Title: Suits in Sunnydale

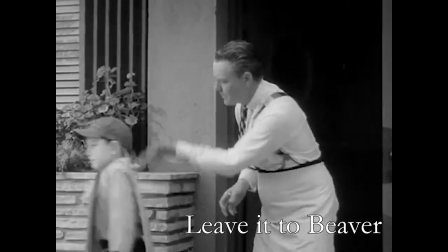It has a very Leave It to Beaver, Andy Griffith, 50s TV look.
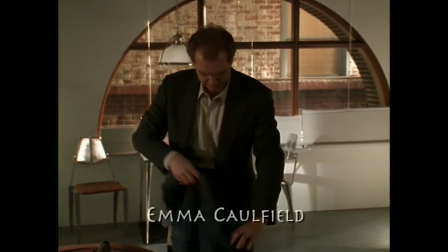Even when he dresses casually, it has a very 1950s establishment look.
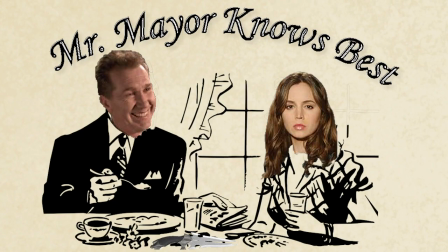Of course, that 50s TV dad is totally the mayor in a nutshell.
I'm a family man.
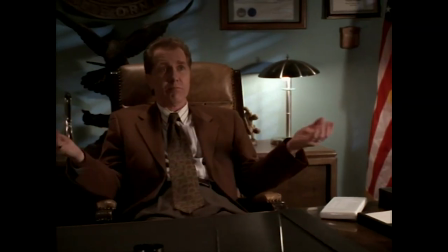He's charming, he's likable, as long as you go along with what he wants and serve his interests.
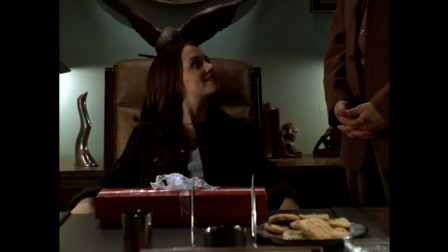Wear the dress, appreciate his gifts properly, and you get cookies and milk.
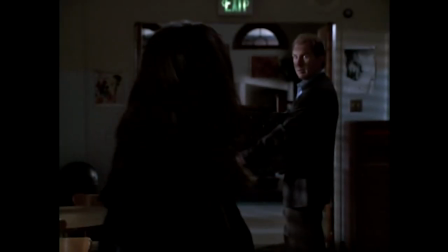Try to be independent or challenge his authority in any way, and...
Faith! You know I don't like repeating myself.
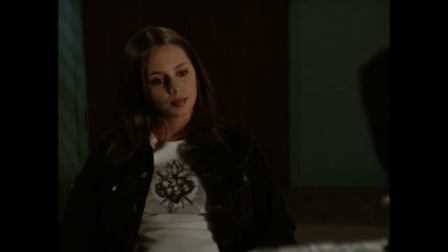So in the mayor, we have authority that seems pleasant, even caring, at least on the surface, but isn't willing to let you grow up.
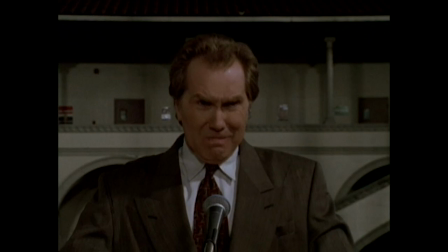And beneath the pleasant mask lies something much, much darker.
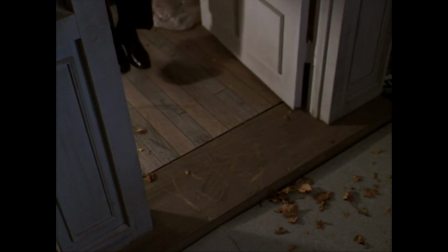I said I would get to them, and here we are. Enter the gentleman.
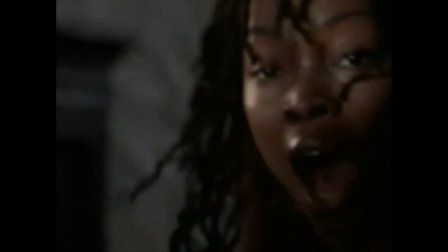So let's look at them a bit closer. Okay, give me a second here.
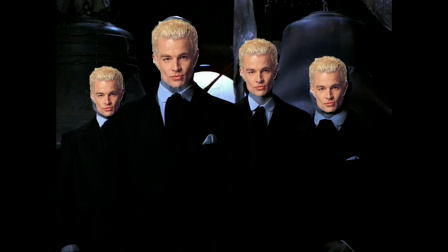Better. Okay, let's look at the suits. Joss Whedon has gone on record saying he wanted them to have a Victorian look.
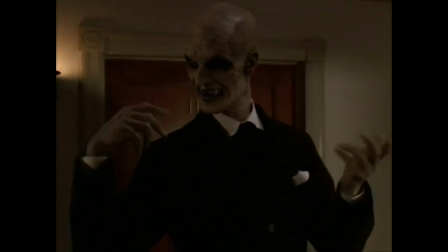And I love how Cynthia Bergstrom and the wardrobe department have interpreted this.
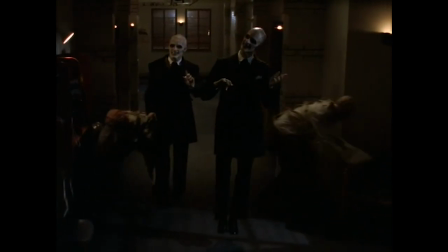The pieces are Victorian, but generally not tied to a specific time. I went down a bit of a rabbit hole on the Victoriana stuff, and this video is getting very long, so I shall try and put some links in the video description.
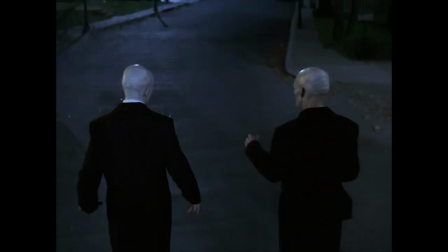Briefly, the coat's length and cut are a style popularized in more of the 1840s.
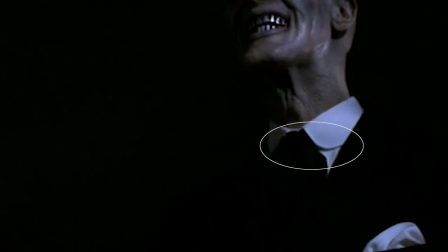The collar is known as an Aberdeen collar, if you look at the curve, and the neckwear is either a silk puff or a silk imperial.
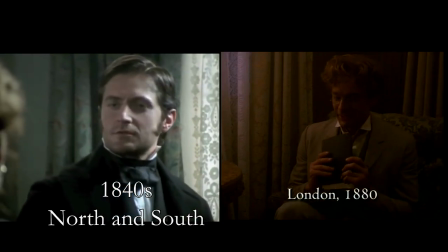Both of these were 1880s styles. Some designers might mash together 40 years of style by accident, but not Bergstrom.
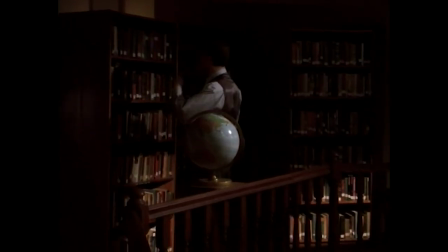She's too good for that. Look at the flashbacks. She does her research. This is a choice, because this isn't history.
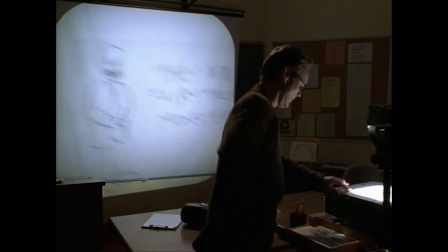This is a fairy tale. It doesn't need to be accurate. It needs to create a feeling.
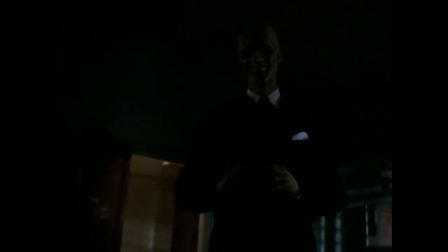And boy, what a feeling it creates.
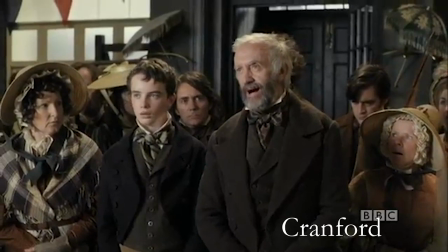If they actually looked Victorian, the shape would be less angular and there would be more color.
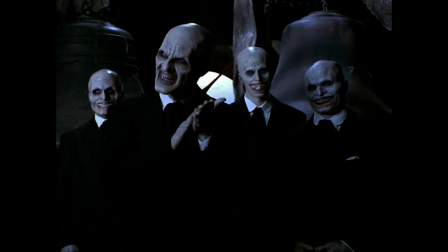This is more like trying to create the shape of a modern suit with Victorian pieces.
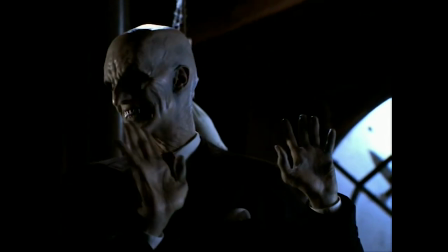In fact, the style inspiration I would most look to...
You know what the difference is between you and me?
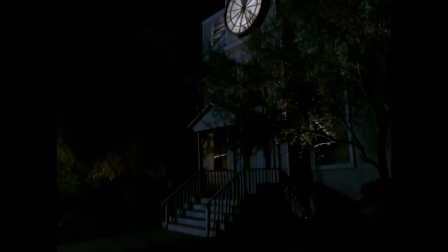I make this look good. You're not wrong. The feeling that I get is as if these suits have been put together
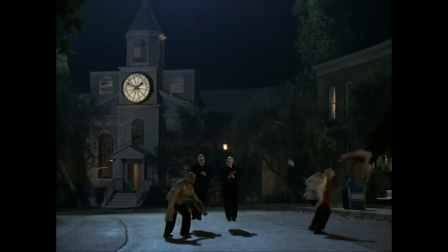by someone who knows in theory how suits work, but hasn't seen them on an actual human body.
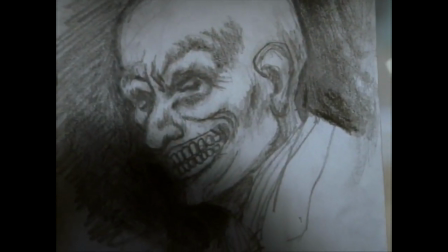And it fits, because this looks like somebody who knows in theory how smiles work, but
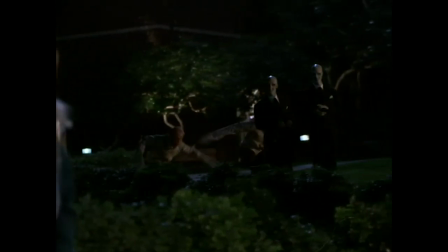the creepy is the point, of course. Everything about The Gentleman is aimed squarely at the uncanny valley, and oh, they hit.
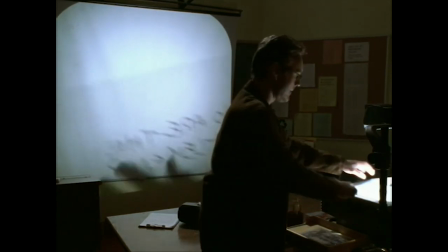Putting aside the fairy tale of it all, what does this tell us about authority and Buffy's relationship to it?
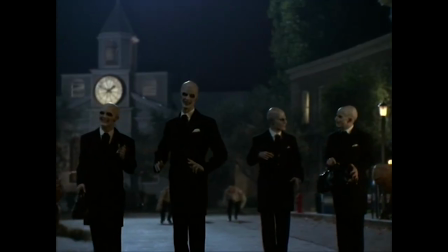Well, to begin with, the gentlemen are a group, not an individual. There really isn't anything individual about them.
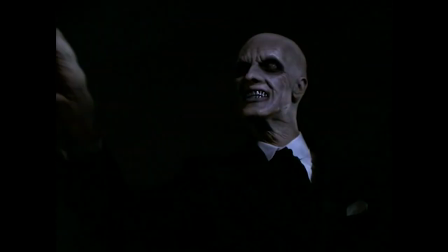They are precise in every detail. Look at the pocket squares. They are identical.
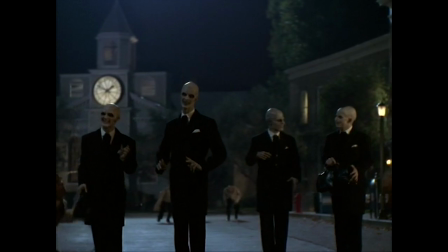There must have been so much ironing on this set. They are in perfect black and white.
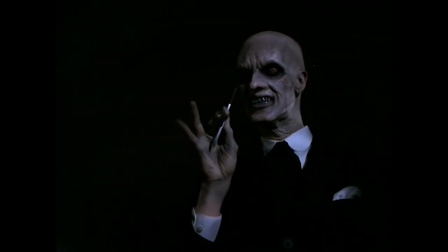Even the cufflinks are white. Remember in the history bit, I talked about how an immaculate white cuff is a very old signifier of being a gentleman.
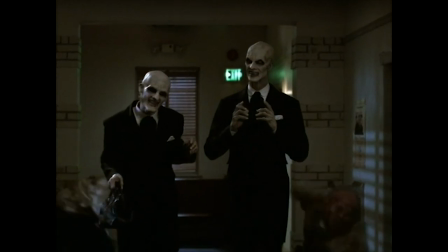So we have a faceless group who are precise and aloof, who feel timeless and have an army of brainless functionaries to do their dirty work.
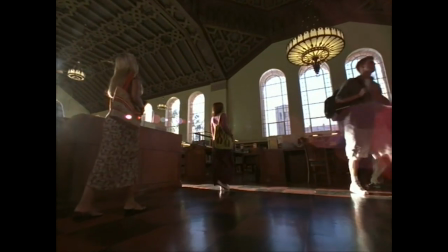Now, isn't that just how institutional power feels when you're young?
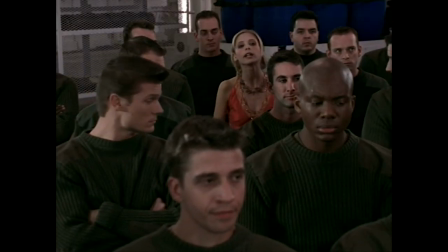When you first have to deal with taxes and bills, with government and bureaucracy, and it can all feel overwhelming and, well, faceless.
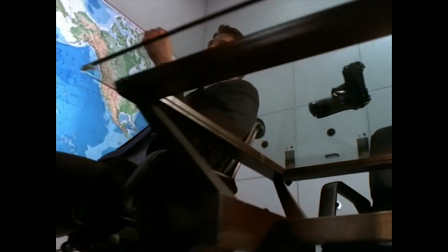These things tend to have a history and tradition.
It's what we do.
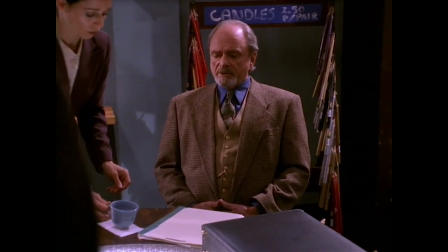Like the power represented by the Watchers' Council, and often a paternalism, like the mayor.
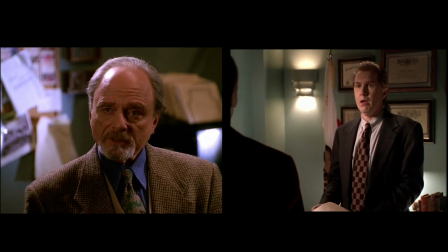But in those cases, there were individual bad behaviors. This is the system.
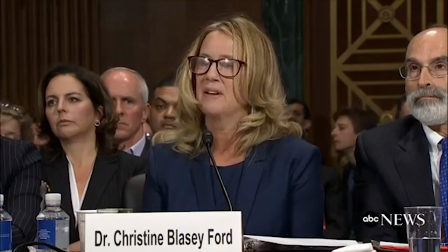It's not personal. And when it goes wrong, it can feel like it's cutting your heart out.
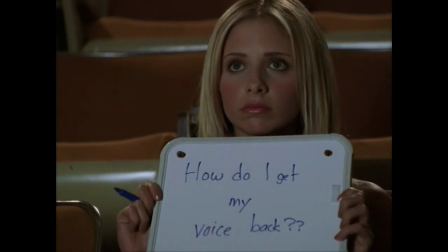And it most definitely can leave you feeling voiceless.
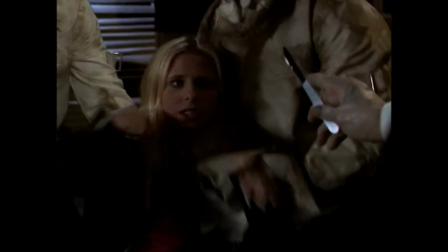The thing about systems like this is when the voiceless find their voice.
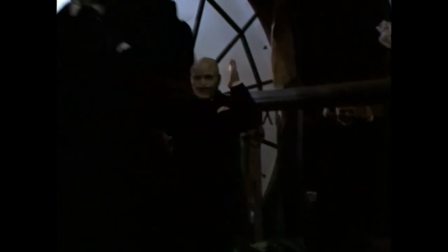The system trembles.
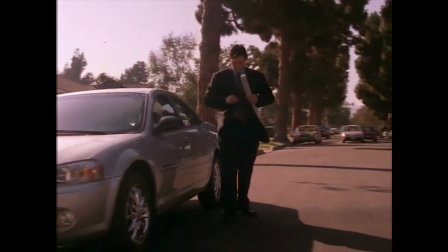I'm gonna be the best principal ever.
Like I said at the start, there really is nothing like a man in a well-fitted suit.
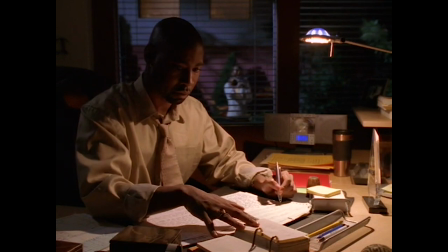'Cause, damn. Okay, I'll be serious. But can you blame me?
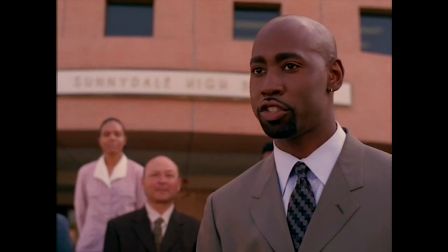The suits, right, the suits. They are pretty too.
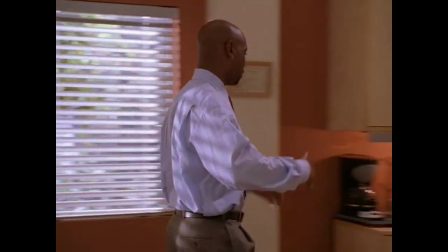Though I would argue that it is a change that the man wearing the suits is objectively very handsome.
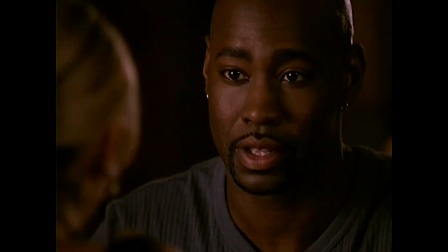No offense to Flutie or Snyder or any of the other men, but few humans look this good.
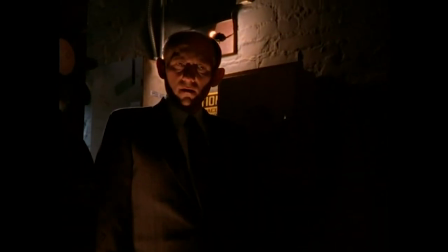The rest of them aren't framed for their beauty. His suits are part of that framing.
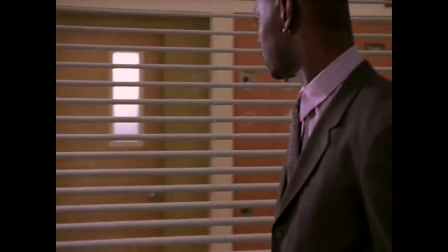They are well made, tailored, and look expensive. He's also quite casual with them.
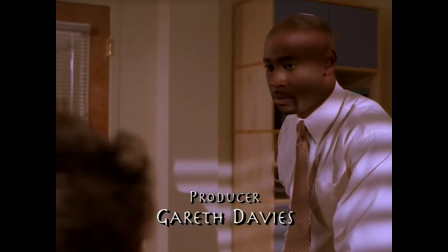Often we see him in just a shirt and tie, and yet, even then he has a sense of authority anyway.
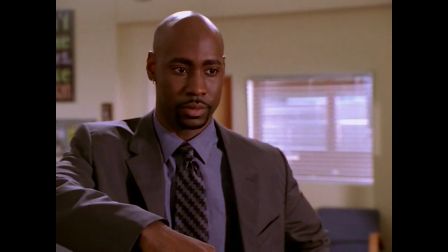And though his suits are lightly colored, they're not the bright, shocking colors of Mr. Trick or Sweet,
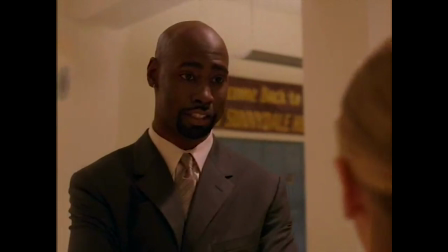and are far more modern and fashionable than anything the council would wear.
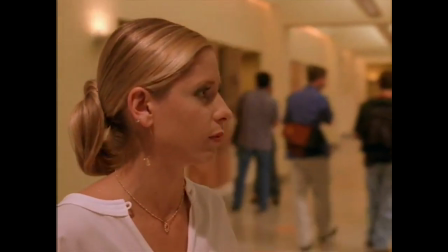And things should be different, because Buffy is a grown-up now, and has a different relationship to authority than she did as a teenager.
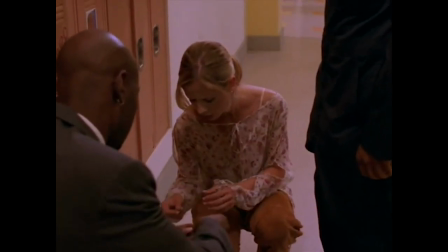As an adult, sometimes you work with authority. Sometimes you are authority.
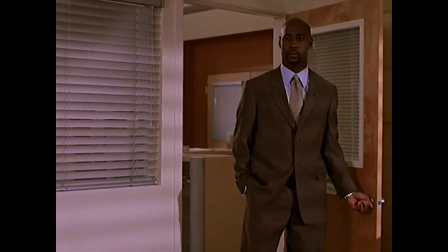And so here is Robin, in authority, and an ally.
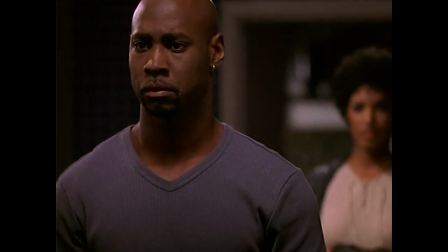Not, as it turns out, the most reliable ally.
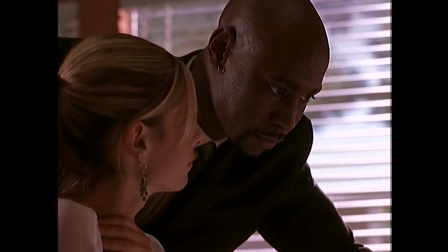He tends to think he knows what's best, or he'll put his own interests first.
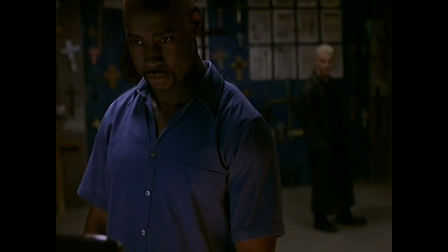Take note, when he betrays Buffy's trust here, he's not wearing a suit. He strips down on camera to a vest.
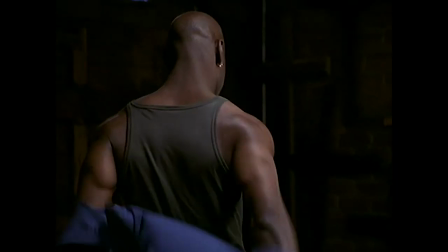I noted in the Xander video that in this story, taking clothes off is often a way to get to honesty.
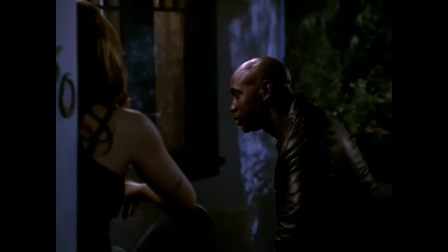And from this point, there are no more suits for Robin. In the end, he is humbled, and he tries to be a better ally.
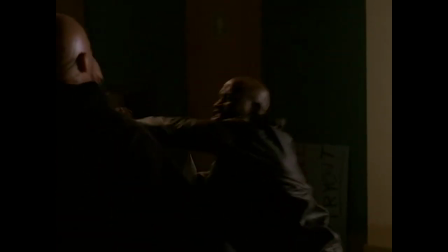At least he does his part in the final battle.
Surprise.
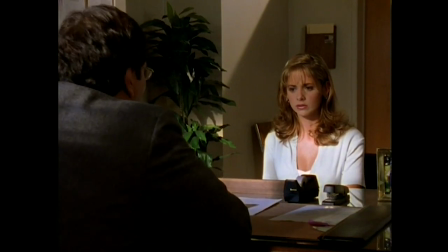In Buffy's story, suits act as a window on her evolving relationship to authority.
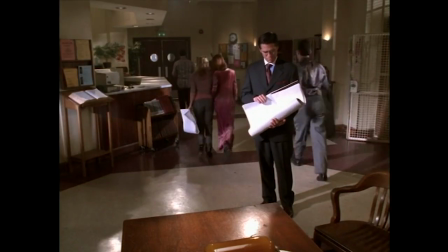At times, it's a thing to be dismissed. At other times, it's a challenge to overcome.
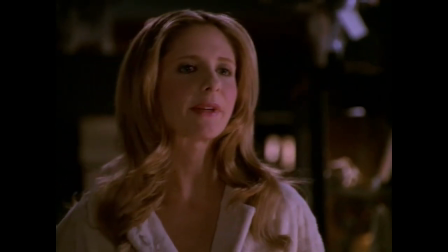Sometimes the challenge is greater than other times. Sometimes it feels almost too much.
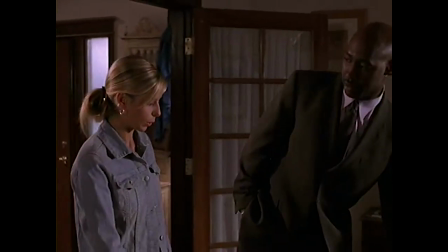Sometimes it's an ally, but not one to be trusted blindly.
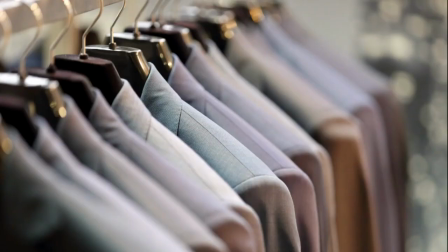That's a lot to get from variations on one kind of outfit, but that suits for you.
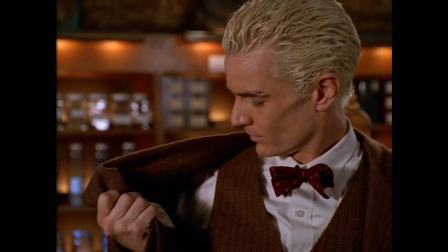Deceptively simple, but look closer, and there's so much more.
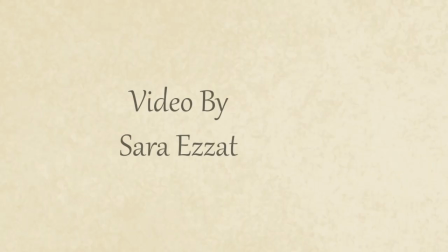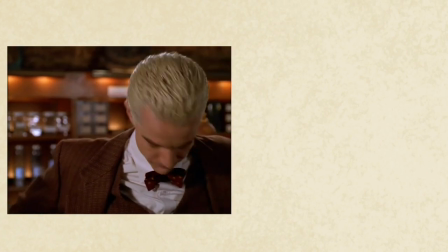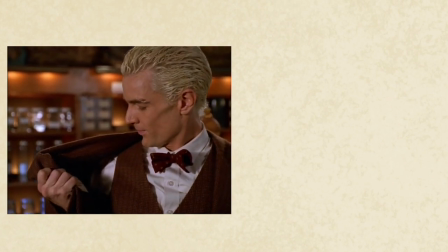Made with care for Randy. Randy Giles?